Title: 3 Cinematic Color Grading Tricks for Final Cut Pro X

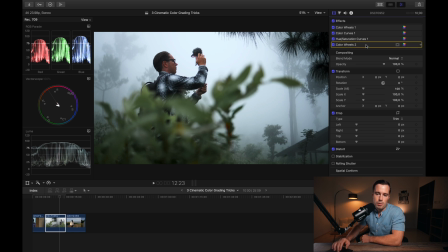495s
So usually for all these effects, I use the hue versus saturation curves, but here in the color wheels, I can bring more blues into the highlights. As you can see here, like before, the background is pretty just normal white, a little bit of blue here,
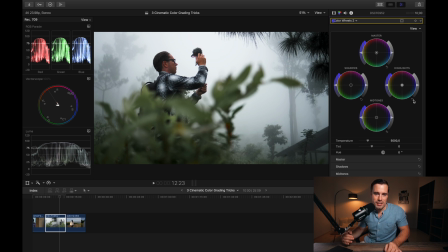510s
but by pushing a bit more blue in the highlights, I make this background here a bit more bluish. And then you see again that we have a nice separation between his skin tones and the background, because his skin tones are quite orange and blue or teal or whatever is the opposite of orange or warm colors. So you have warm colors and you have cold colors, and that creates a nice contrast in color. So that's the first tip, creating more contrast in luminance, in saturation, and in color. And now I have a GoPro shot here where I want to give you some more tips.
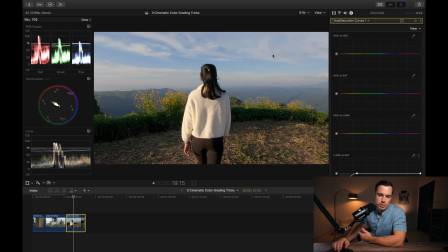544s
So that's a shot straight out of camera, looks okay, but you can definitely make it better. And my first tip here for this shot, or the second tip overall, is to create a bit nicer shadow roll off. So you can see here that actually, when you look in the bushes, the shadows here,
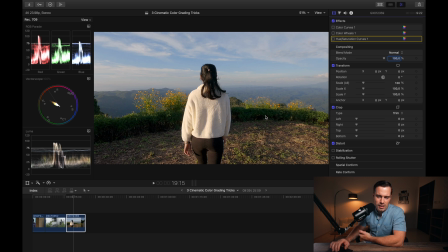564s
they get black pretty abrupt, and that doesn't really look beautiful or cinematic. So you can kind of fake a nice roll off in the shadows by smoothing that out by using color curves. So what I did here is, let's apply this curve here. Now when I apply this curve, you see that the shadows look a lot flatter.
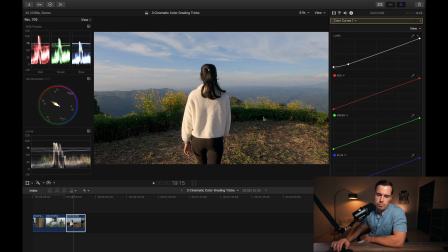584s
So let's do before. There it's black and goes pretty abrupt from green to black, so that's not a nice roll off. And what I did here is I lifted the very shadows a bit, And I also brought the lower midtones,
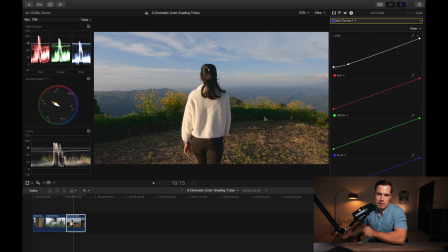599s
a very dark midtones, a bit down to basically compress the shadow areas. And that gives the impression of a nicer roll off, even if it actually isn't. And what I did then, because it looks kind of flat in the shadows now, so it's not really contrasty anymore, I brought down the shadows again.
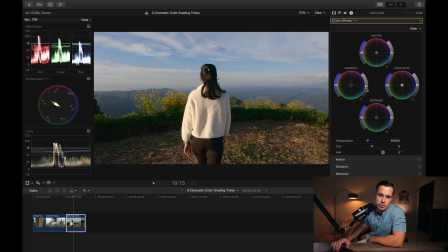616s
So when you look here in the color wheels, there are the shadows. I brought them just slightly down, just a little bit. I could actually do a little bit more, but I don't want to do too much here because crushing the shadows too much doesn't look good if you do this effect.
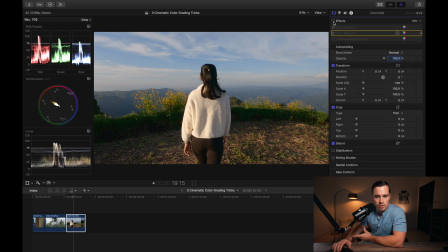631s
But now, as you can see, just before and after, just from these two effects, right now the shadows look really crushed. It's not really beautiful, but when I apply these effects, it looks a lot smoother. So that makes it look more cinematic, in my opinion.
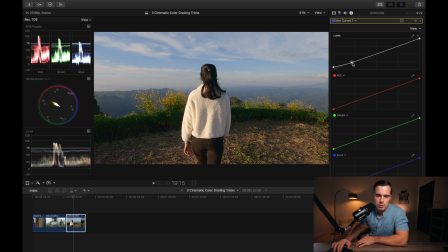645s
What you could also do is, if you want to have brighter shadows, you could adjust the curve here a bit more so that you don't only affect the darkest shadows, but it already starts flattening out here a bit higher. So now you can see it doesn't darken the shadows anymore so much, so it looks a bit less crushed.
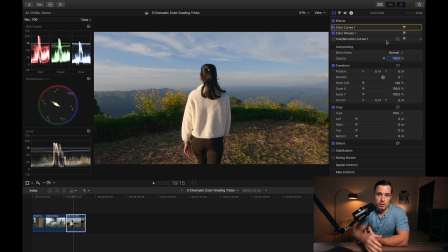664s
And as you can tell, that definitely looks a lot better than before. And let's also come to the third tip, which I also do at this clip here, and that's here,
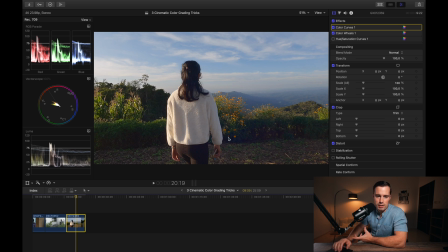674s
for example, I got a sun flare here, and the sun flare made that the shadows here have a bluish tint, which doesn't really look beautiful. I mean, it is okay because it is a sun flare in that case, but oftentimes in your footage, especially if you didn't set your white balance correct and so on, then you oftentimes have a tint in the shadows.
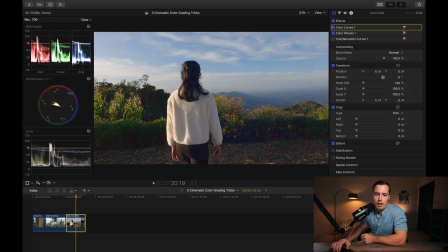692s
And you can also see that here in the RGB parade, that when I turn that on, you see that here in the middle of the blue, it actually moves up and down. So that means that when I turn that off, you see here in the green that here is the slight U,
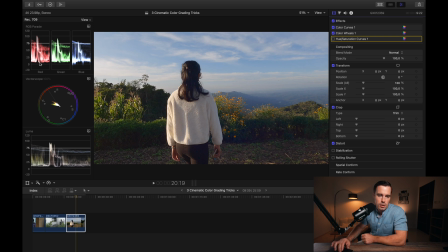712s
or whatever you want to call it, here this edge and in the reds and the greens, but it's not in the blue area. So when I activate that, you see the same happening here in the blue area as in the green and red area.
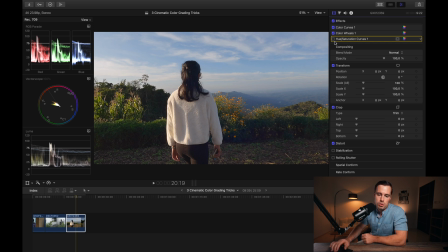727s
And as you can tell here in the image, now this bluish tint that you see now when I turn it off is gone.